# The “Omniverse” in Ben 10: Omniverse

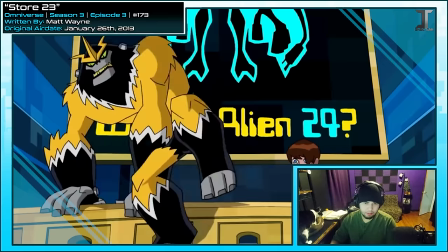But Ben 23 here just doesn't give a fuck. Hey, we got cops for crooks and stuff. Although that is also a good point.
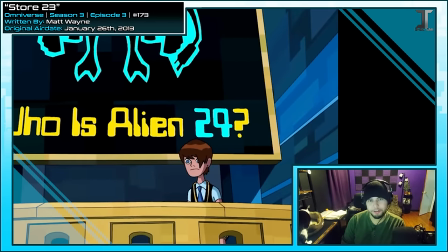I'm always arguing that Ben shouldn't have to worry about street level criminals with his status. And in this dimension so far, with the stuff like the drones and how common knowledge aliens are, maybe the police are equipped with more advanced technology to handle these kind of crooks. So perhaps 23 is right in this scenario. Like, he doesn't have to worry about this, but Prime is just like, bad guys, I must.
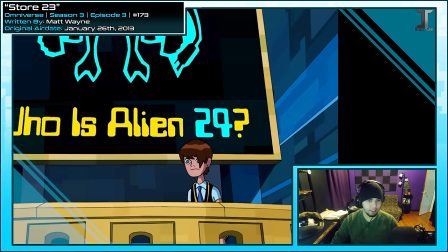So I feel like they're both like handling this in interesting and character accurate ways.
You can't just let him get away.
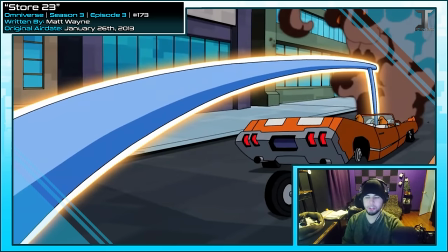That's a cool maneuver, conducting his electricity through something rather than just shooting it as a raw beam.
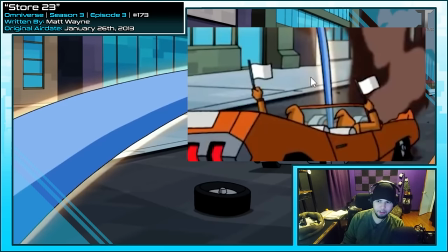And you very quickly see them hold out surrender flags.
Wait for the cops or something?
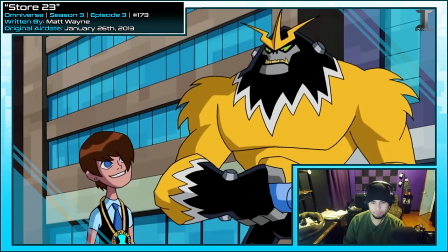Or plumbers. Why, you break a toilet somewhere?
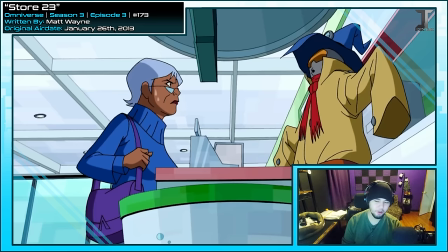Greetings, human!
I feel like Hoaxstar would have been a better head. Push the banana berry kelp, my boy!
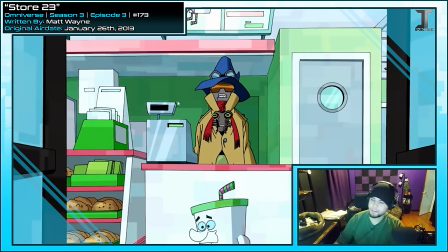Aliens are much less accepted in this universe.
Secret of the Hero Watch.
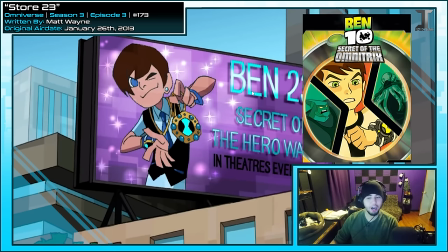This is a great shout out to the Secret of the Omnitrix movie. And two pretty well-known errors here. He doesn't have his hair shine and his hero watch is on the wrong wrist. Oh, look at that.
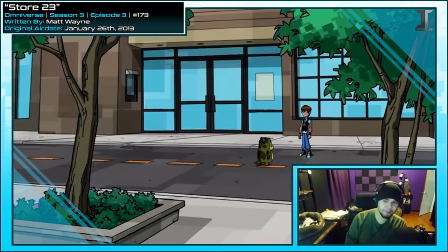Omniverse Ben using Merc Upchuck? That almost never happens.
Mr. Mucky? Don't know him.
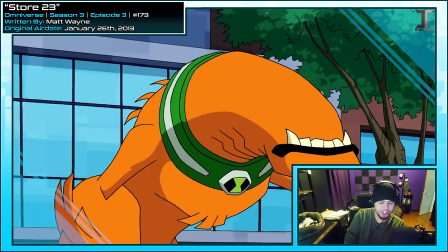So I love this scene for two reasons. One, again, it's just something I can see two alternate Bens doing.
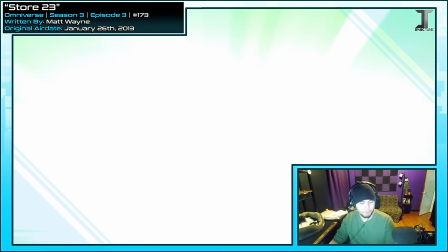But two, we get a very brief flash of Molestache, which confirmed that the outbreak aliens are always accessible to Ben.
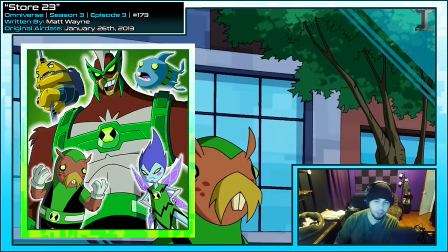At the time, we didn't know if those transformations were only unlocked through an error, but here it's like, nope, Ben kept them.
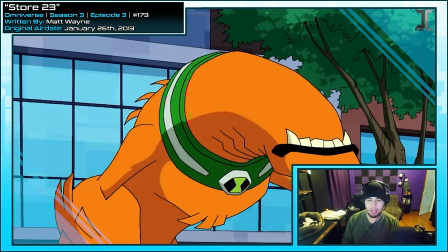We also just get flashes between the aliens rather than morphs that Omniverse always does.
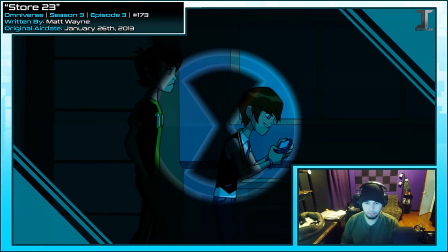My agent has an idea. I'm thinking reality show. A little more to it than that. Sure, there's the intellectuary.
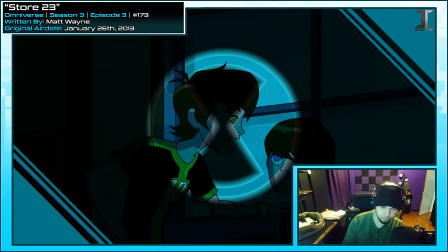These aliens you turn into, they're not the only good ones. Where I come from, some just live in town, like my best friend.
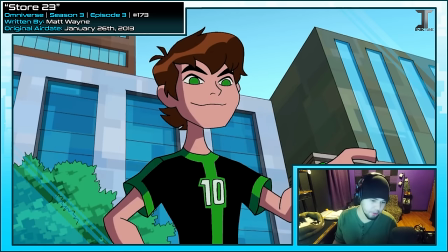It is interesting that for 3 years, Ben never came across, or at least never considered the fact that there's good aliens out there. By the way, where's Gwen? The only things we know about her are from Derek, and she's shy and not an anodite. That's pretty lame.
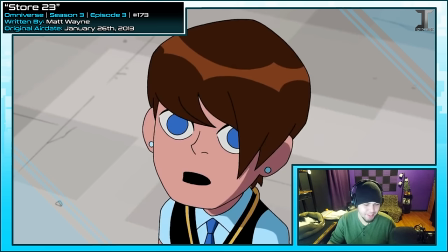Like, why is she not an anodite? Why does that matter? My computer froze on this face. That's funny. This is a great missile design.
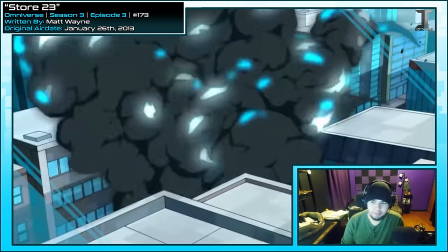It's got those classic series spot things on it. 6-6, that was a treat to see too.
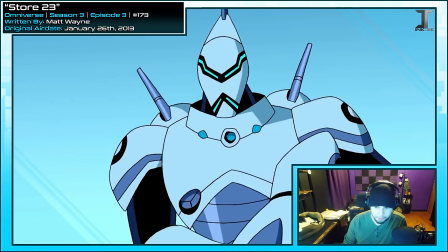And you can see his suit is integrated with plumber tech as well. Also, visually hinting towards the fact that maybe we're rooting for the wrong side here.
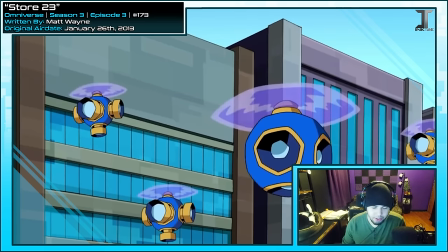Attention, we have another alien attack!
So it seems like there's two kinds of drones. Camera drones and speaker drones.
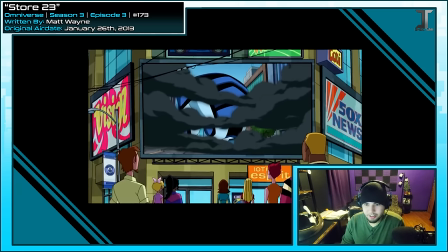Which hero will our champion turn into?
Oh, look at that. 5-Ox news. That's neat.
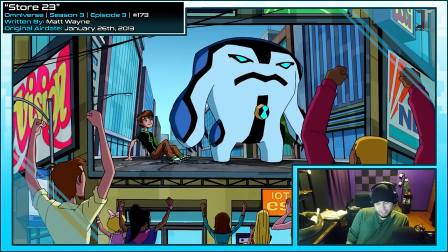Alright, so I've been looking for a spot to talk about this, and I'm just gonna do it here. Design-wise, I understand why all of Ben 23's aliens are tinted blue.
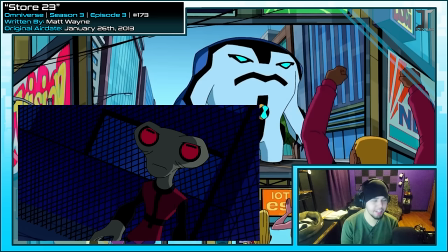An instant recognizability that this isn't Ben Prime. And because Albedo's aliens were red, it plays more into the color scheme facts.
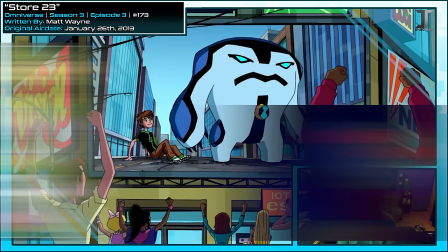But like, when you look at Ben Prime's aliens, even just the classic 10 alone, they're all sorts of colors.
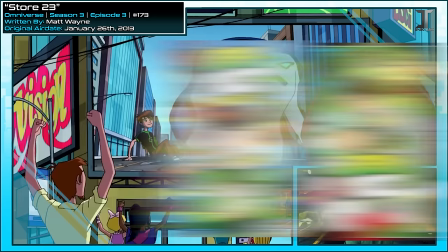Ben's aliens are every color in the book, whereas all of his alternate selves are predominantly one color.
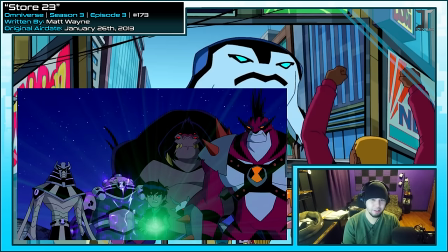And I think that kind of takes away from the magic a little bit. But this episode is just bleeding theories from me.
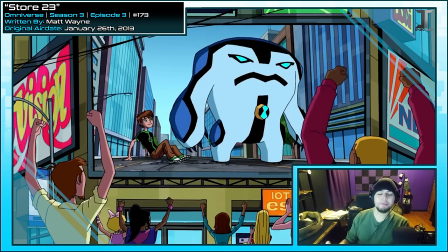And keep in mind, these are all just theories. I'm saying it now. But because in this episode, they emphasize that the transdimensional energy was rainbow.
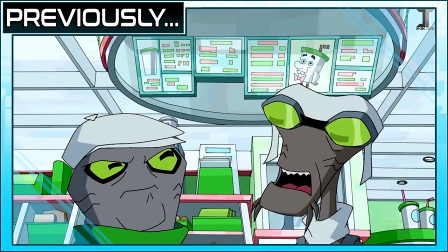That was a cross-dimensional sunburst aurora. More of a pinwheel shape.
And we see in later episodes, it's a similar thought.
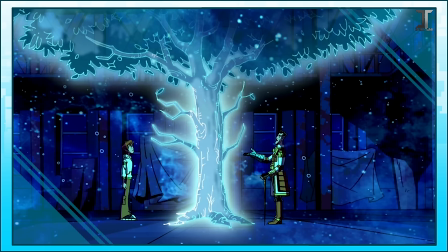And Ben Prime's aliens are all colorful. And Ben Prime is confirmed to be the trunk of the tree. Perhaps Ben Prime's universe is the most colorful universe because it's at the center.
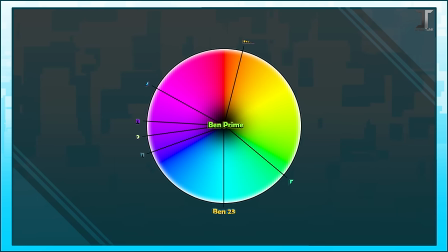And then where branches start coming off, they're segmented through colors. And each Ben, and by extension their universe, being predominantly one color, is a subtle way to emphasize that they are all deviations of the main thing.
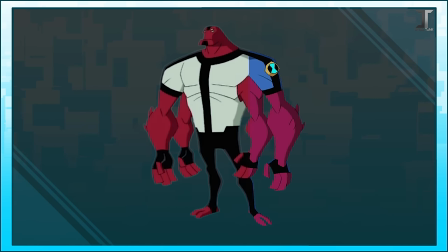But I also don't like the fact that Ben 23's aliens are just recolors, because as we've seen in the classic series with Kevin and Gwen,
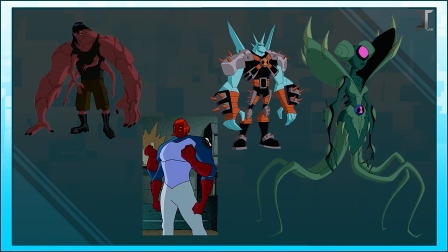and sort of in this series with certain characters like Mad Ben and Gwen 10, their outfits and attitudes do play into how their aliens transform.
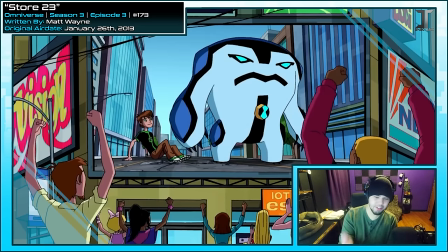Not always, but I always like when they do. So it would have been really nice to see Ben 23's outfit reflect on how his aliens come off. And I don't just mean the aliens wearing their outfits, I mean entirely different body shapes and stuff.